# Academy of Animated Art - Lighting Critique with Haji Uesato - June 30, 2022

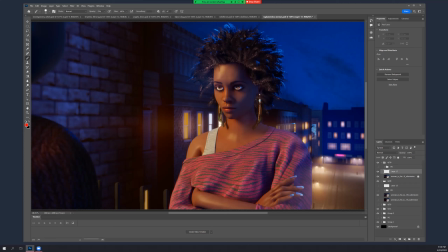(45:38)
It's bluer in the background buildings and on the ground. Looks like you moved the lamps a little bit. That's okay. And I think that's pretty much it. So, okay. I think when you
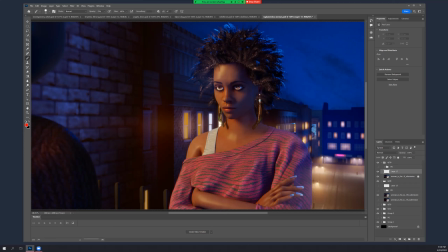when you darkened her overall, you know, I had mentioned this part.
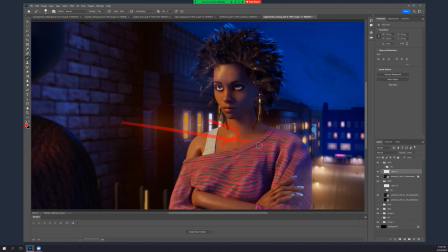(46:11)
You got to be careful here, because if you bring down her key or her key and fill or whatever was making her too bright, that is going to tend to make this too dark unless you compensate. And I doesn't look like you did. I don't know if you did do it. I apologize. And you're not. It just needs to be more,
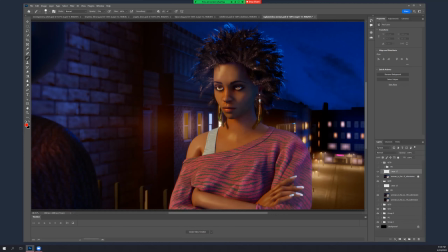(46:31)
because you know, here it was okay and was almost a little dark here because she's feeling a little bit 5 o'clock shadowy as it is. But now
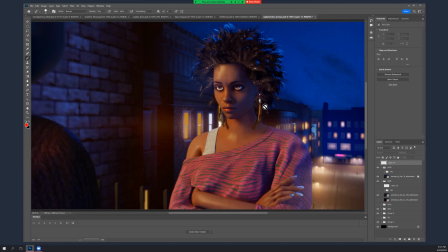(46:52)
that's a lot. I mean, it's pretty dark. I mean, it's good that it at least has color in it, because you know you brought this kick light up, and I think you know that definitely helps tie things to the background and you know this side as well.
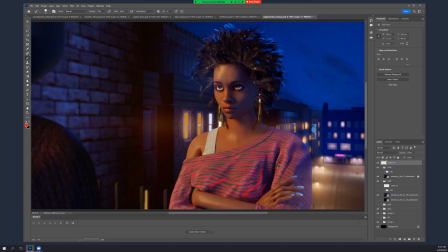(47:12)
So you know overall that's positive, and there's blue in the shadows there from that. That helps. It's just that this area feels too dark to me. It's you know it is still kind of a portrait thing for her, and I think even in your reference,
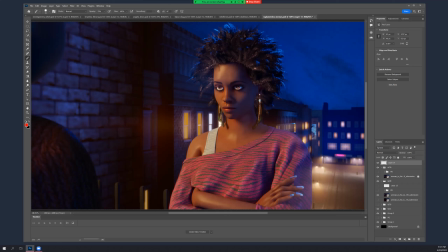(47:34)
she's not that dark. I forget her name. Is that Dakota Fanning? I forget. Anyway, so all right, I did a paint over, or I just filled that a little bit.
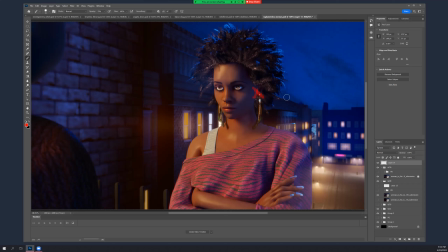(47:46)
A couple things. One, right there, it feels weird that this rim light is going. It feels like it's going behind her hair. I don't know if you have a light that's tied to her body geo and not her hair or something.
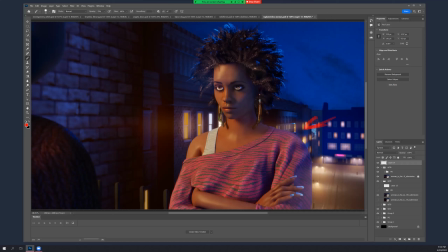(48:02)
But given that the rim is coming from you know side and back, it doesn't feel right that her hair isn't shadowing that area. So sorry, like that.
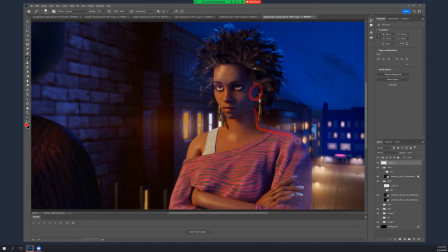(48:18)
Like this is that feels like that rim, and I don't know how that's happening back there. And yeah, I think it was happening in your reference, but her ear was more exposed.
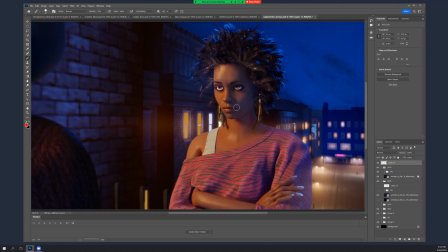(48:34)
So yeah, that's kind of it. I just brought these darks up a little bit, kept the color in there. You know, this area in particular is important, because if that gets too dark and it gets too smoky looking, she just, you know, doesn't look as good.
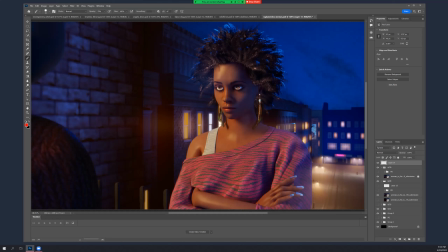You know, if you're looking for something super contrasty,
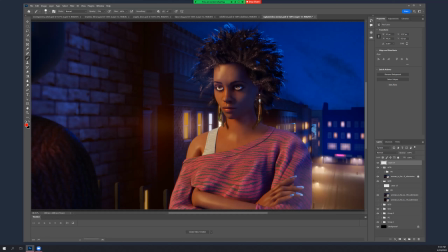(49:06)
I guess you could do that, but then you would really need to carry that out in the entire set as well. And I just don't think this set is made for that, because it's an exterior and it's too open,
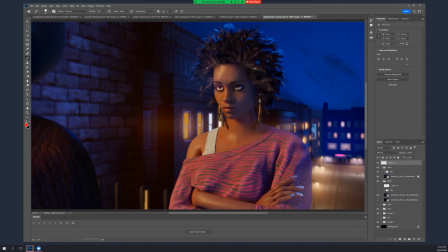(49:20)
and it doesn't feel quite right to me to do that. And your reference was interior, so it's a little bit different. And even still, the darks in there were not as dark.
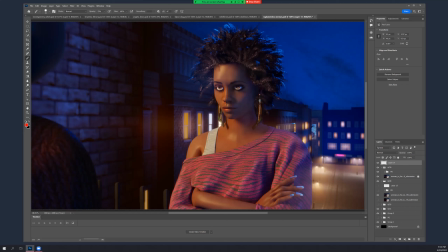(49:33)
I don't think I have it here, but okay. All right, but I mean, it's close. So we just try to hit that.